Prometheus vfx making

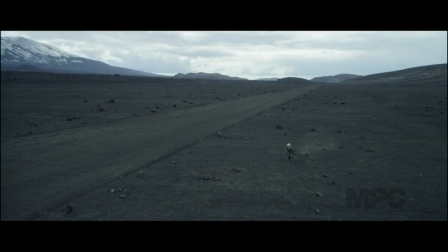[20:42]
Shaw is kind of running up the hill out of the way. You see this thing emerging behind it. It's a fantastic moment.
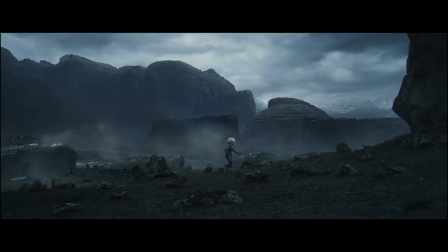[20:48]
Going into it, he always knew that it was going to be a big event. We had talked about doing a miniature for it because we knew we could get pieces of it. But we were worried because of the amount of detail in that ship, and it's so complicated to build, we'd get 1 or 2 takes and we wouldn't be happy.
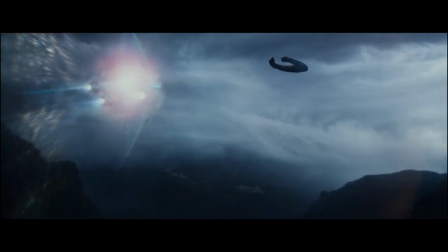[21:03]
MPC did some fantastic CG destruction, and they sold me on the idea that these guys can do it.
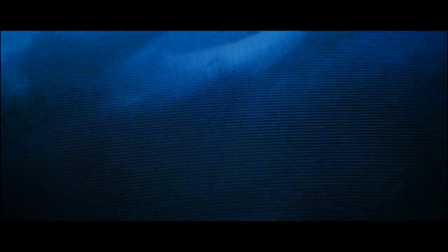[21:08]
The original derrick was the basis for the current Juggernaut that we built. What Ridley wanted to do in this film was bring in a much higher level of detail and scale.
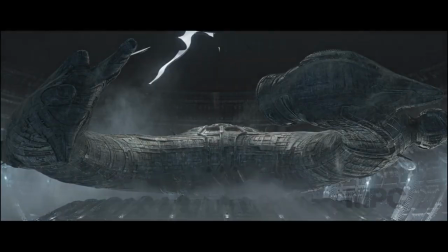[21:18]
The Juggernaut was a real difficult one to get the scale of, and it's 1,000 foot in diameter. How much sort of detail do you get on something of this sort of size?
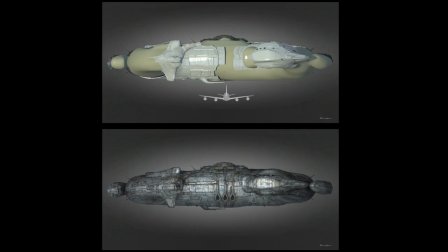[21:25]
And of course, obviously, the Juggernaut has a very specific design that we were trying to maintain from the original Alien,
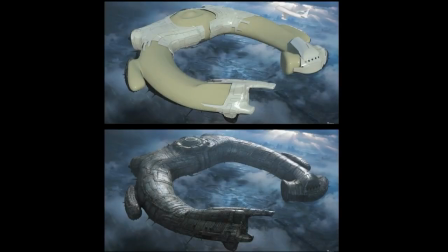[21:32]
so we had to go in and put so much of that little piping detail work around the exterior.
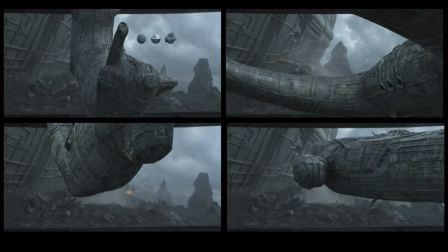[21:37]
The whole Juggernaut had so much detail to it to maintain the huge scale that it is.
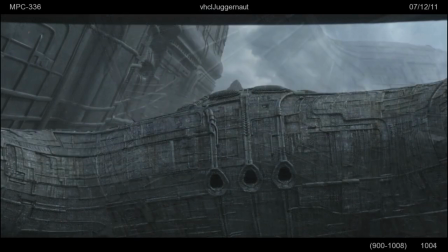[21:41]
One of the biggest challenges was actually understanding the scale of the Juggernaut and being able to have the cameraman visualize that. When we brought it back to MPC and analysed the shots and laid out in post-viz, we found the Juggernaut was almost always completely out of frame. I'm very happy with the sequence that occurs towards the end, because a lot of this is on paper, and you draw it and think,
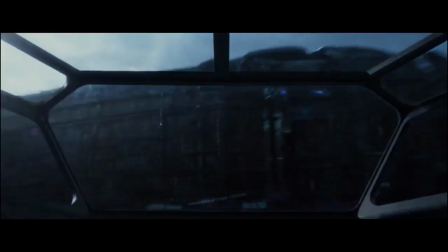[22:04]
well, if the Juggernaut was rammed by the Prometheus, because the Prometheus has to use itself as a missile to bring it down,
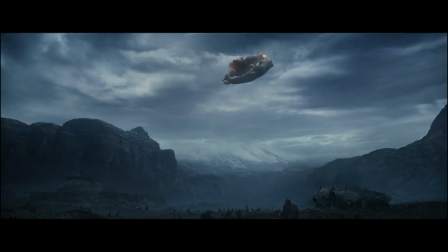[22:13]
and in so doing, Yannick, the crew, and who is left, Chance and Ravel, will sacrifice themselves for the good of Earth. It's that moment where we're into some pretty big effects work, and that whole sequence is a big one for us.
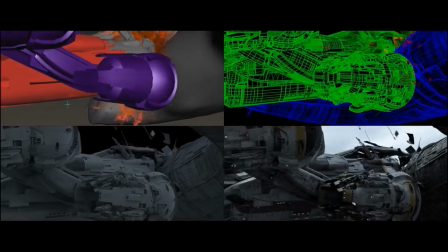[22:32]
The great crumpling motion as the nose of the Prometheus rams into the Juggernaut. The way we crumple our ship against the other one to make it hold and the strength and to make it look like there's things inside.
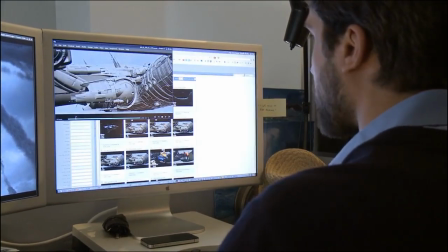[22:44]
We have our own destruction tool here at MPC, and we just model like invisible objects inside that's supposed to be the structure to help it maintain form while it's being crushed.
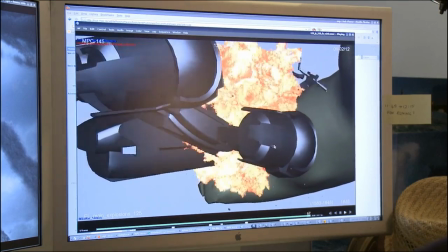[22:53]
Luckily, inside the ship, there's not much stuff modeled in the side, so the explosion comes in pretty quick and helps us hide the hollowness of the whole ship.
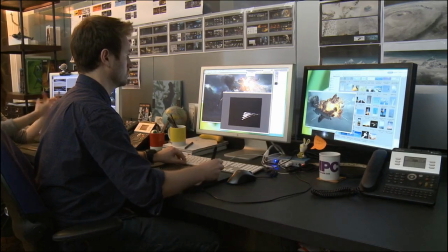[23:02]
We pull back, and we're back with Shaw and Vickers on the ground,
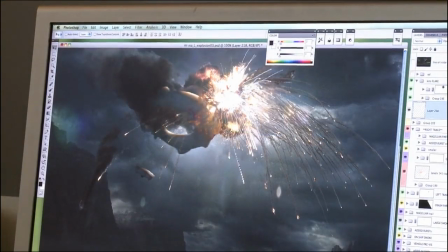[23:07]
and they're witnessing the explosion up in the sky, and then the debris starts raining down, and then we're into just absolute mayhem.
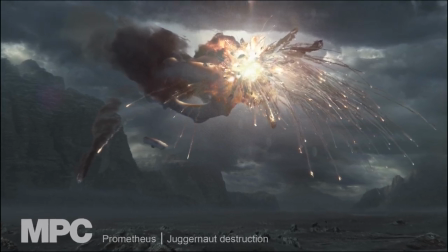[23:14]
The Prometheus just explodes into billions of pieces, just like poof, in the air, and then that's all the pieces that we have to bring back in the ground.
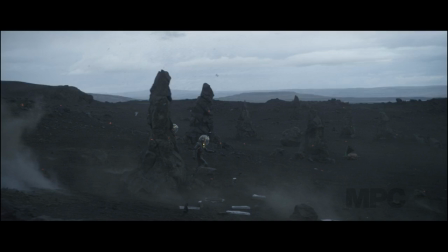[23:20]
It just explodes, and lots of little debris hitting, and they escape a few while they're running.
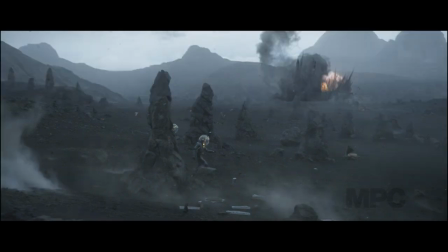[23:26]
All these pieces are trying to hit them, and they just dodge them. Of course, it doesn't end there.
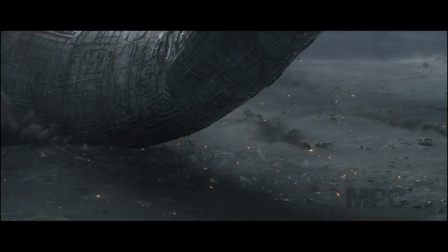[23:30]
The Juggernaut falls to Earth like a giant horseshoe and starts to roll.
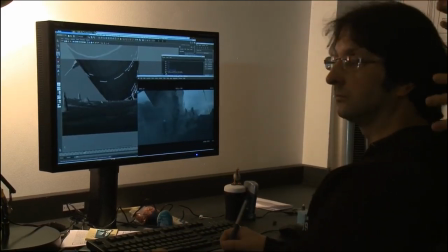[23:36]
This is post-viz. That's how we took the plate, and in animation department we made a rough version of what it will look like when it's all rendered.
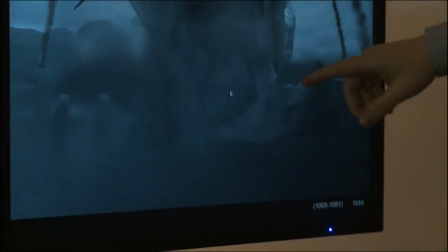[23:44]
All this is real, and then you get some added extra pinnacles.
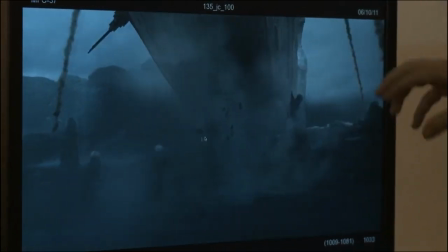[23:50]
They call pinnacles these little formations. They're like volcanic rocks. So you can see the explosion elements there.
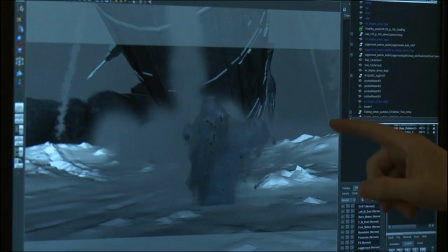[23:55]
You can see the meteorites we added. That's the Juggernaut.
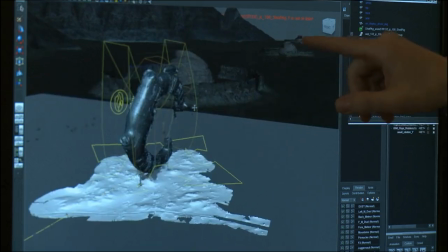[24:00]
And you can see we've got the pyramids in the background, the body row. It's like a virtual environment.
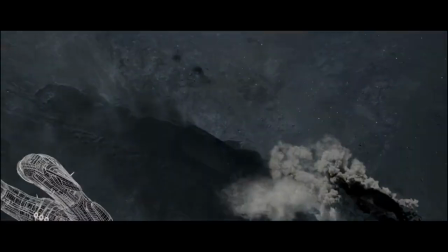[24:06]
And I always thought, that's a great idea, but can we pull it off?
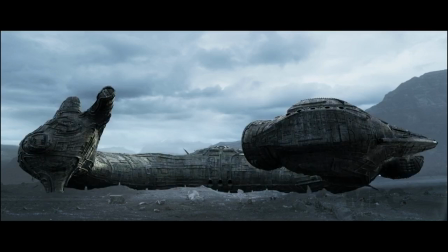[24:11]
So applying my boards to their designs of the Juggernaut, suddenly the whole thing starts to evolve and become feasible. Now, it's the most spectacular sequence of the movie.
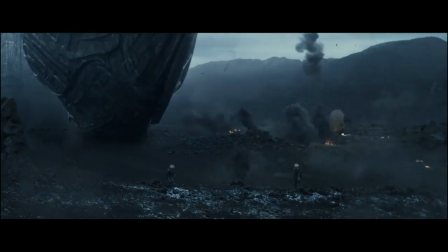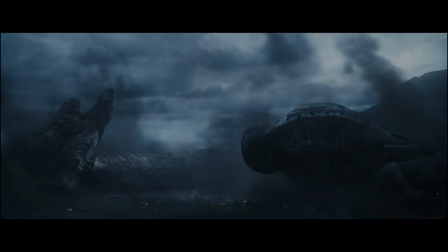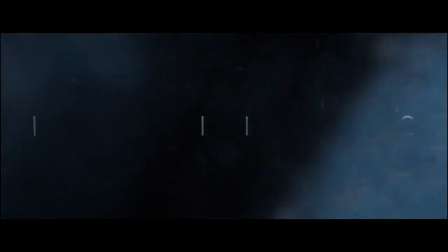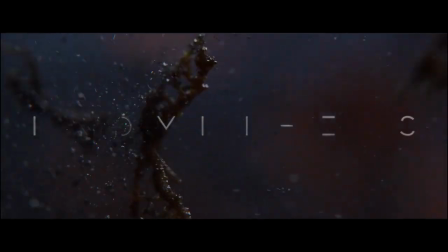[24:38]
I really feel like it's a movie that stands on its own.